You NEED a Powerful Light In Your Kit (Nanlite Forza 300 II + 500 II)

When you first start out filmmaking, your first light is probably the sun. I've used a ton of different lights at this point in my career.
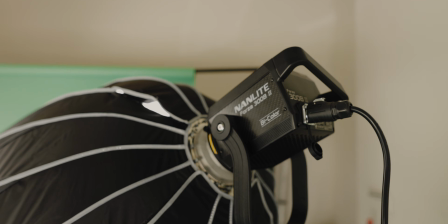0:07 60 watts, 100 watts, 150 watts, but I've never really used powerful lights like the big, huge lights that they use on Hollywood sets.
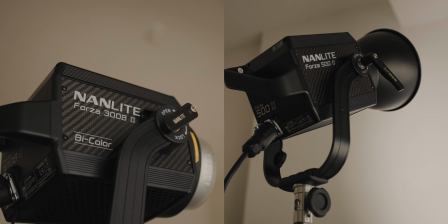0:15 But I think I finally get it. So for the past few weeks, I've been using the Forza 302 and 502 line by Nanlite.
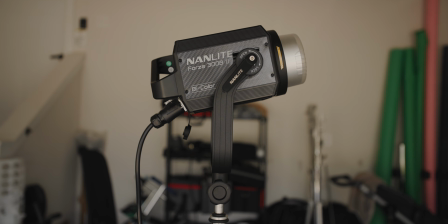0:24 If the 302 line of fixtures are a step up from what you're typically using on your sets or even like your YouTube talking head videos,
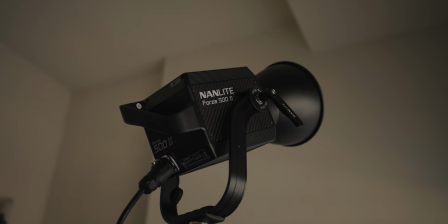0:31 then the 502 line is like 2 steps above that.
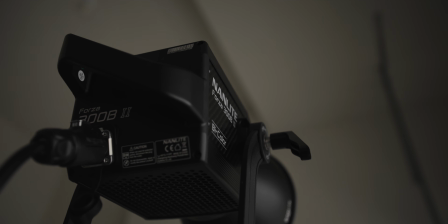0:35 The Forza 302 line features a Forza 302 and a Forza 300B2.
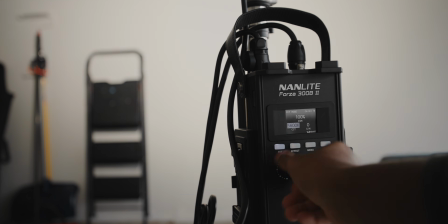0:41 One is a daylight fixture and the other one can change CCT values to match other lighting sources.
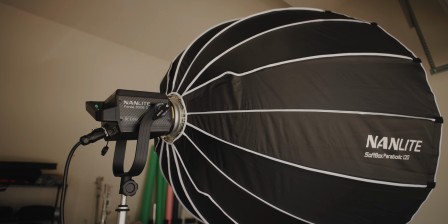0:45 Both are rated at 350 watts of power. They both are Bowen's mount fixtures, so you can use a ton of different accessories with these lights.
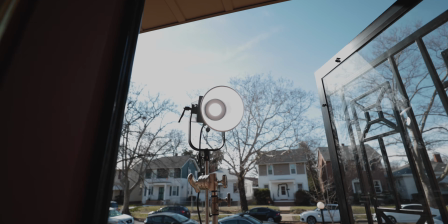0:52 They both can be powered via V-mount batteries. You can operate both of these lights via an app on your phone, which has been one of my favorite things about using these lights.
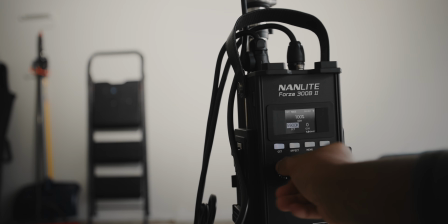1:00 The 300B2 can go from 2700 to 6500 Kelvin,
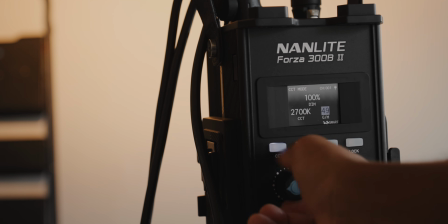1:03 and you can adjust the grain and magenta shift all the way up to plus or minus 80 to match other light sources and fixtures.
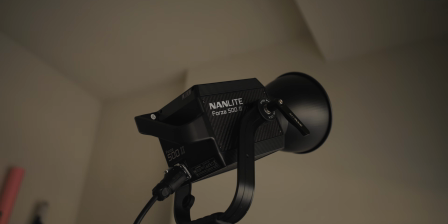1:09 And the Forza 502 line features the 502 and the 500B2.
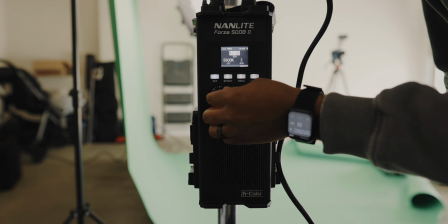1:14 And the 500B2 has the exact same functionality as the 300B2 where you can adjust that green and magenta shift in it as well.
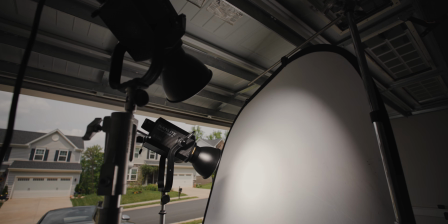1:22 The big difference between the 500 line and the 300 line though is that it's not quite twice as bright as the 300 line, but it has an additional 200 watts of power, which is pretty significant. Let's get into the reasons why you might want to purchase a more powerful light for your lighting kit.
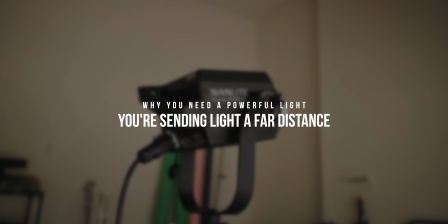1:36 Reason number 1, you're sending light a far distance. A couple weeks ago, you guys may have seen the BTS of me shooting a Hoop Dreams video for my homie A1 Haven.
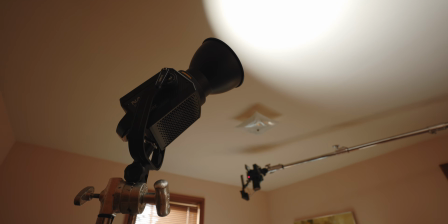1:44 In that video, we used the 300 Forza line to light everything in it that needed lighting.
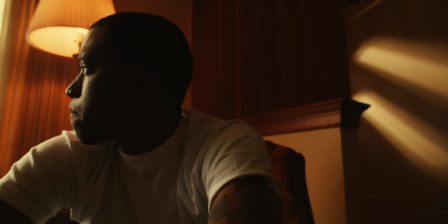1:50 We created some really nice interior daylight looks,
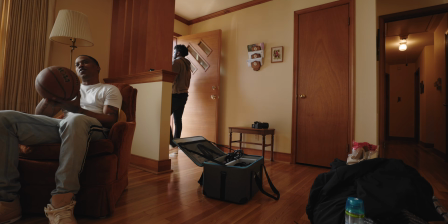1:52 and we wanted to match the ambience inside the house to the ambience outside of the house.
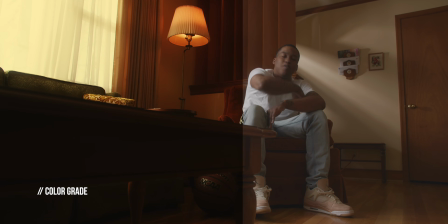1:59 So what we ended up doing was we used the Forza 300B2,
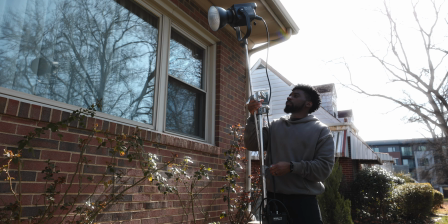2:03 and we had that just outside of the window, outside of the house, pretty far away, actually.
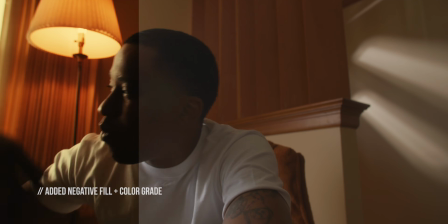2:09 We put it up on a C-stand, we shined it through the window, and we used it to light Ace, who was inside of the house sitting in the chair.
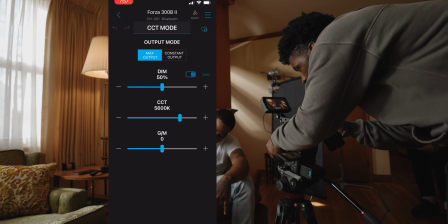2:15 While we had the light outside, I was able to control everything on the light using the app, which I was talking about a little while ago. And that just made the process of using the lights outside or far away from the scene so much easier, man.
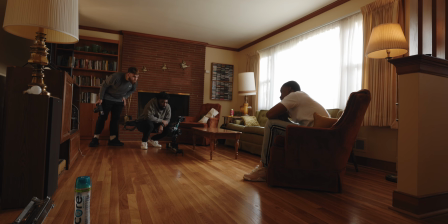2:27 We didn't have to go out and run and adjust things and come back in to see if it was right on the monitor.
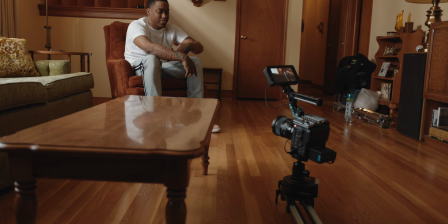2:32 I can do everything from my phone and just look at the display monitor as everything's changing, which is awesome.
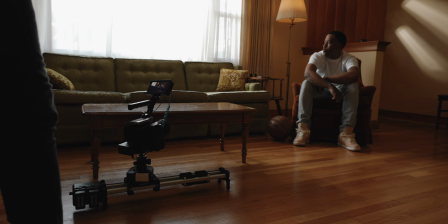2:36 We wanted it to look like the window was lighting him inside of the house, but I also wanted to get a wide scene for the video.
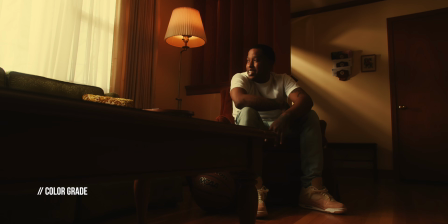2:43 So with me filming as wide as I was, we couldn't have the light inside of the house with a big softbox on it off by the window to create this similar look. And obviously the further away your subject is from the light, the less the intensity of the light is gonna be by the time it actually hits him.
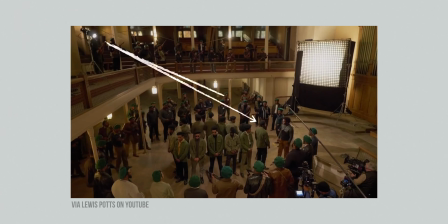2:59 And this is a big reason why you might need more powerful lights in your kit.
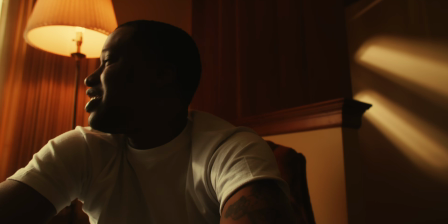3:03 And I wanted it to be on a slider, which means we needed an ultra clean frame because it was on the floor, we couldn't see any light stands.
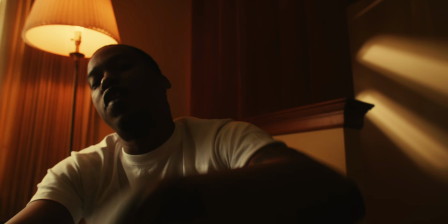3:09 And the crazy thing about it was, for this particular scene, the Forza 300B2 actually wasn't even bright enough. We ended up maxing that light all the way to 100, and the window was still clipping a little bit.
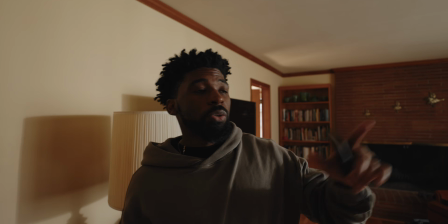3:20 So if I had had the 500 line at that time, I would have replaced that out for a 500B2. It wouldn't have been maxed out on power. We would have been able to use that additional wattage to fully compensate to expose him inside of the house and also keep the exposure in the window as well.
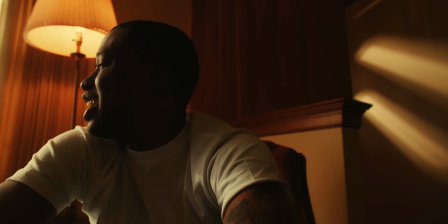3:35 The scene still turned out really dope. I actually liked the way it looked a lot. Another scene that we ended up shooting in this video was pretty similar.
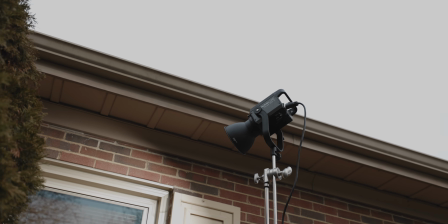3:42 We had the 300B2 just outside of the window and we shined it through the blinds and we had Ace on the side of the bed.
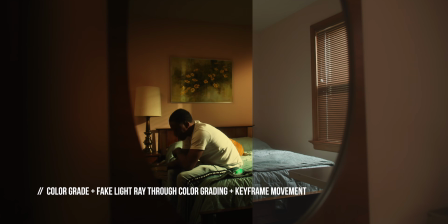3:49 And this was creating some nice light rays through the window. And that was pretty much the whole lighting setup for this scene.
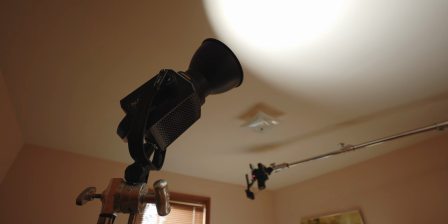3:56 We did have the 302 just shining off the ceiling to lift the overall ambience in the room a little bit, but this played a big part in this scene as well.
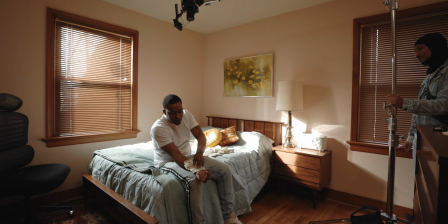4:03 So the fact that we had to have these lights a little bit further out and we couldn't just have them in the room with us,
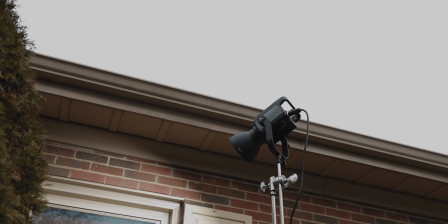4:09 the extra wattage helped out a lot to create these scenes. Reason number 2 why you might need more powerful lights in your kit is you want to match the exposure of the outdoors.
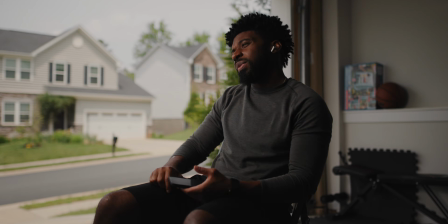4:18 Like 95% of my music video career, this has been one of the hardest things to do,
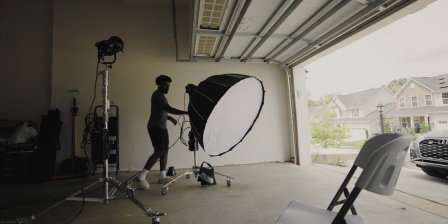4:24 to be able to match the exposure of outside.
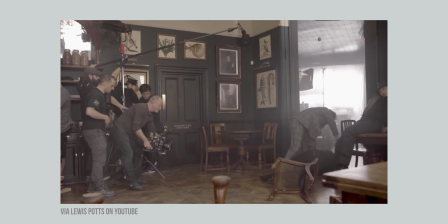4:28 If I'm filming a scene of an artist inside of a house and I want to cut down on the window being blown out in the background,
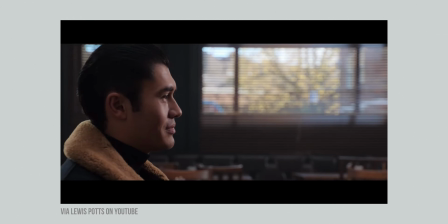4:37 I just didn't have powerful enough lights to do this for a large majority of me shooting music videos.
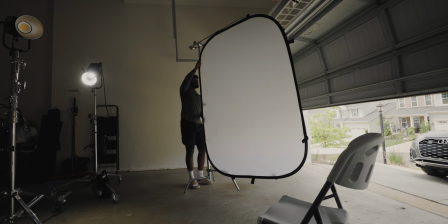4:43 This is impossible to do if your lights aren't powerful enough. The sun is the most powerful light there is.
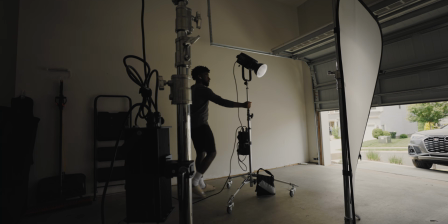4:48 So if you want to match the exposure of being outside or be able to even shape lighting outside and match it with the sun,
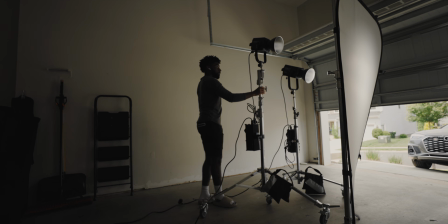4:55 or even on a cloudy day, you're gonna need really powerful lights to do this. If you ever looked at behind the scenes on like Hollywood sets that aren't in like a studio doing green screen stuff, they got huge powerful lights,
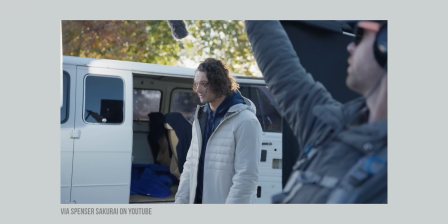5:07 like HMIs shooting through 12 by 12 grids to match the power of the sun to fill in their subject.
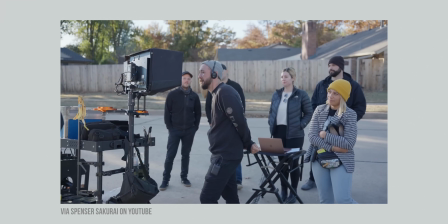5:14 Or sometimes they're shooting on a cloudy day and they want it to look like the sun's coming in,
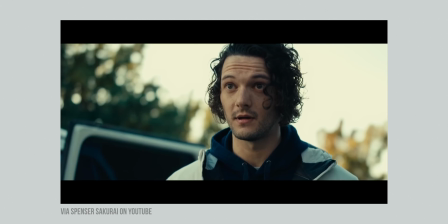5:20 or they want that nice kick off the side of somebody's face to look like the sun's hitting them. They have really powerful lights to do that and help shape the lighting and make it look more cinematic.
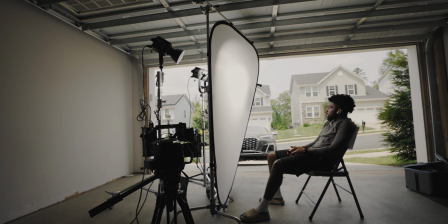5:28 On a sunny day, I can easily match the exposure of the window inside of a house using the 500 line by Forza.
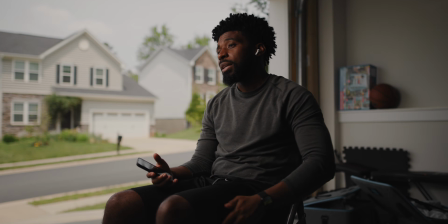5:34 The 500B2 makes it really easy to do, and I like that one, again,
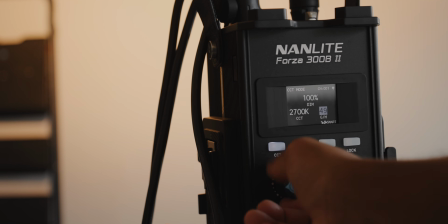5:38 because of the CCT adjustments and the green and magenta adjustments you can do, because the sun coming through a window is gonna be different at all times of day.
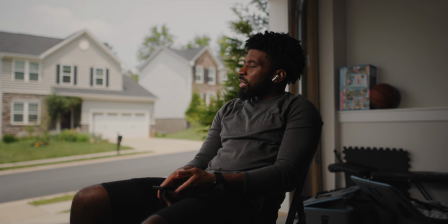5:46 I wanted to try the 500 line and create a really clean setup down in my garage with the garage door open where you could see the
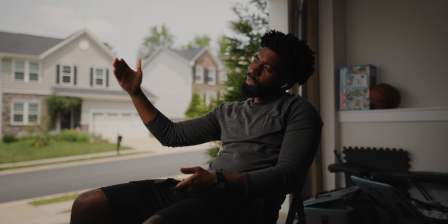5:54 entire exposure of what's happening outside to see if I could match that exposure using those 500 lines of lights,
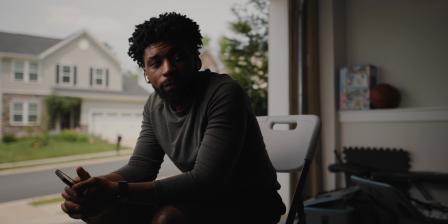6:02 give us a nice motivated look, and just something that looks really cool and not distracting because the entire background's blown out.
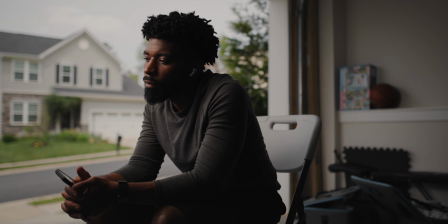6:08 What I ended up doing is facing myself off to the side, framing myself up on the thirds, and have the 502 just off to the side of the frame, shooting at me.
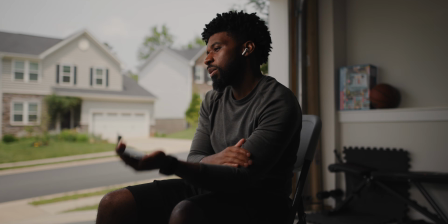6:16 This is giving me a nice motivated lighting look. If you look at it, it looks like the exposure or the light from the outside of the garage is lighting me.
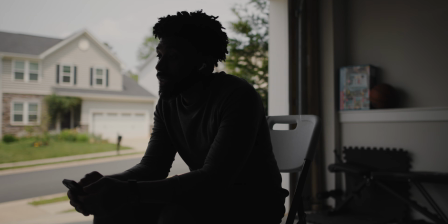6:24 But if we turn it off, you can see I'm actually really dark. So this light is doing a ton.
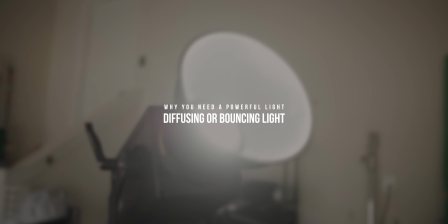6:29 The third reason why you might need a powerful light in your kit is your diffusing or even bouncing light. If you ever look at the behind the scenes on like Hollywood sets or like Netflix shows, they use a couple different techniques with diffusion to make the light as soft as possible.
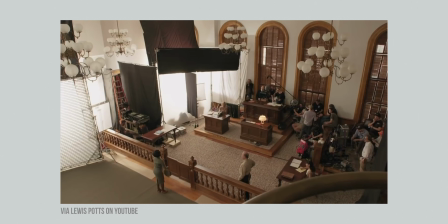6:43 One thing that you often see them doing is sending light through multiple layers of diffusion. This is how you get the light super soft.
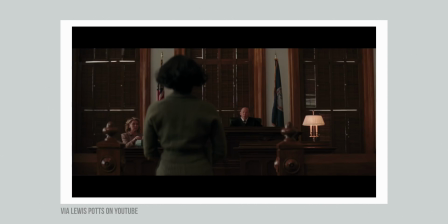6:49 It's going through a lot of different layers.
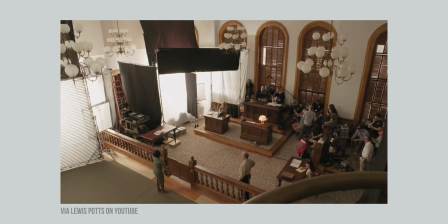6:50 And if you think about it, these layers of diffusion are cutting a significant amount of power and intensity of the light by the time it hits the subject.
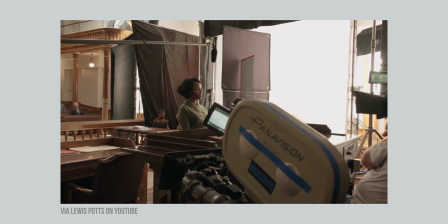6:59 So to compensate for that, you need a super powerful light to do this.
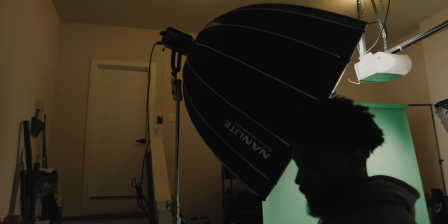7:02 Now, me myself, I haven't experimented much with using these lights through really big diffusion frames yet,
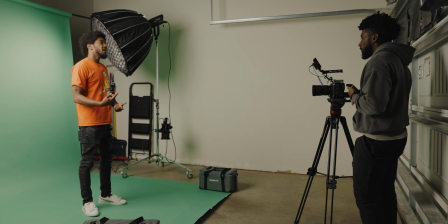7:08 but I have a lot of ideas and I can't wait to use these lights in the future to light
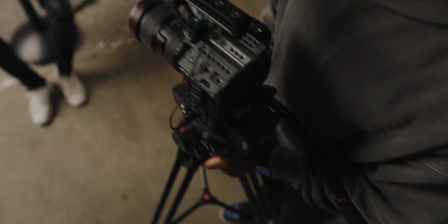7:12 really big setups for music videos in really large spaces and have the lights still be super soft.
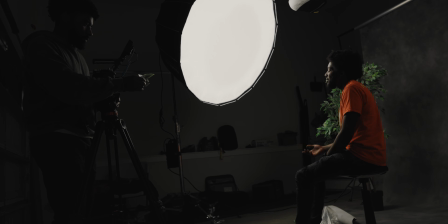7:18 That in itself is super exciting. One of the big reasons why you might need a really powerful light in your kit, at least one of them.
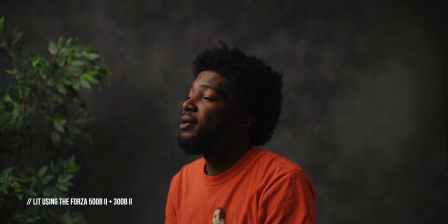7:24 So these lights are great, man. For a lot of people, the 302 line is gonna be just enough of what they need. A lot of people aren't doing super big Hollywood stuff, but there are some people who wanna experiment with these.
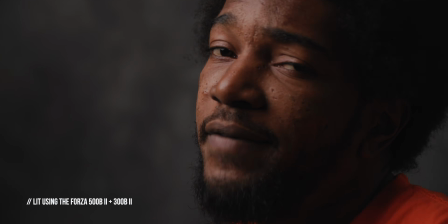7:35 And for those, the 502 line by Forza Nanlite is a really good option as well.
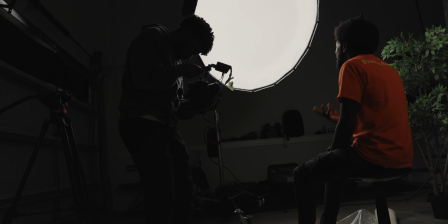7:40 For me personally, I think it's like, if you're gonna be using a Bones mount fixture already, why not use the most powerful one?
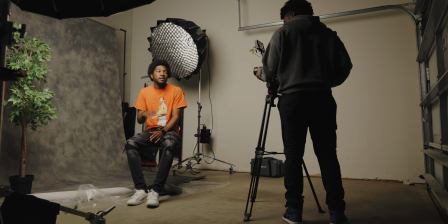7:48 You can dial it down to 1% if you need to. You know, you don't have to use the additional power all the time, but the fact that you always have it on hand, the fact that you can always be able to compensate for a brighter exposure or send the light further or light a bigger space,
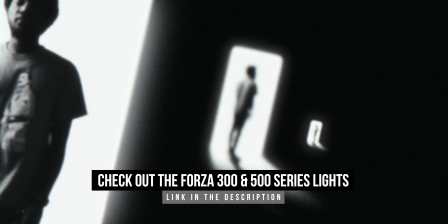8:04 or like, these are the things that like are good to just have in your bag, man. So if you're interested in these lights at all, it's gonna be links down in the description for you guys to check them out.